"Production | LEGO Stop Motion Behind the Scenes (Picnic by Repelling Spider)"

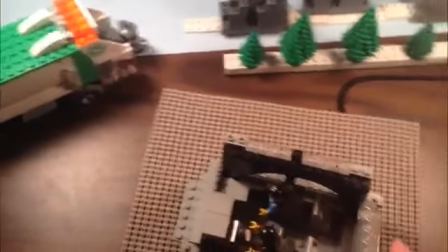8:16 I need to change this to being sort of like that. And then I just need to
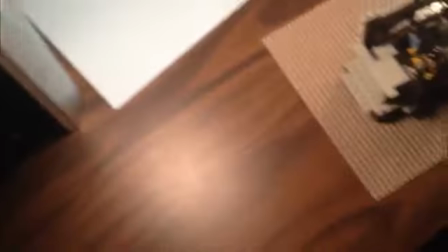8:24 bring some of this stuff out of the way and bring this lamp around here.
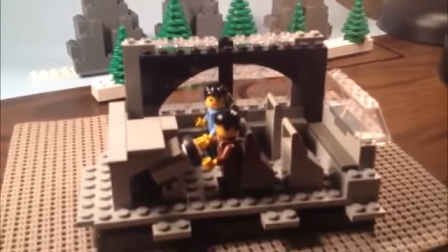8:32 Okay, because there was light shining on their faces from the main windshield.
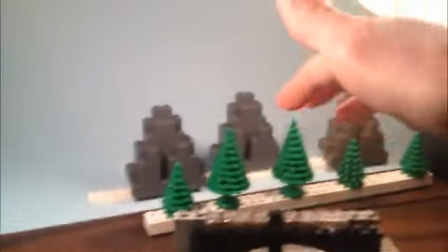8:38 And then there's light over here lighting the plants and the mountains and then the sky.
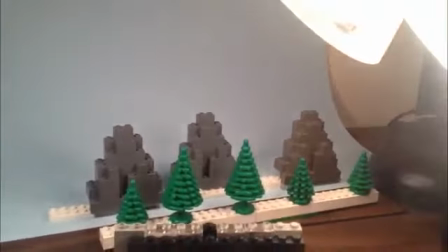8:44 But I don't need a light back here.
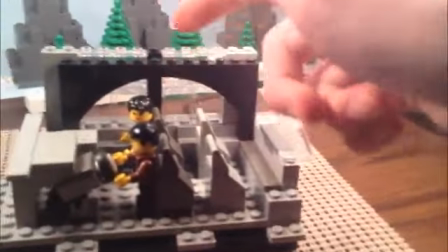8:45 I don't need this light on coming from behind them because that would light up all this, which wasn't lit up in the previous shot. So we're going to turn this lamp off,
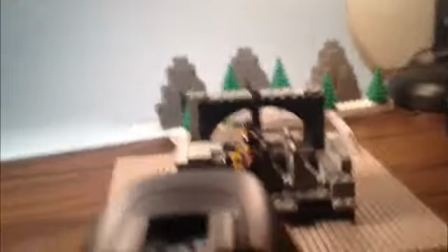8:55 and we're going to start working on this. And so lighting is really just trial and error, sort of.
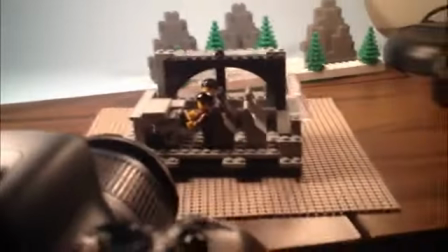9:00 I mean, there's some sort of method to it, but
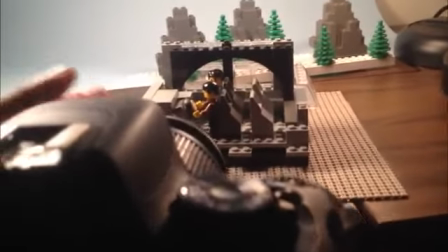9:03 I'm just changing little things slowly until I get exactly what I want as far as lighting goes. Alright, as I get ready to wind this video down, I thought I'd show a few time lapses of myself actually animating.
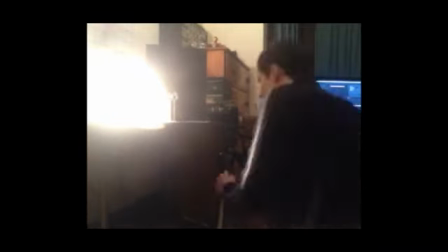9:15 And these were actually shot when I made the Don't Blink video, Doctor Who video.
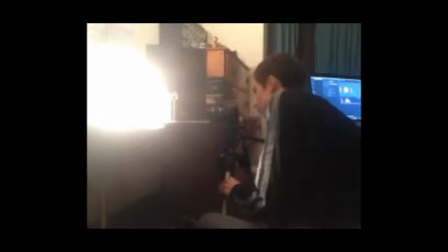9:22 So even though this doesn't correspond to the picnic video at all,
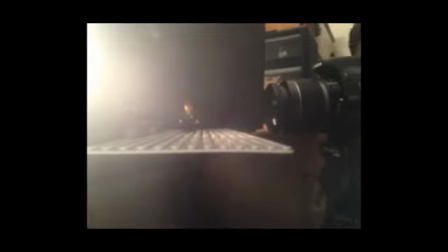9:26 this still shows me animating and what goes into it and how long it takes and everything like that.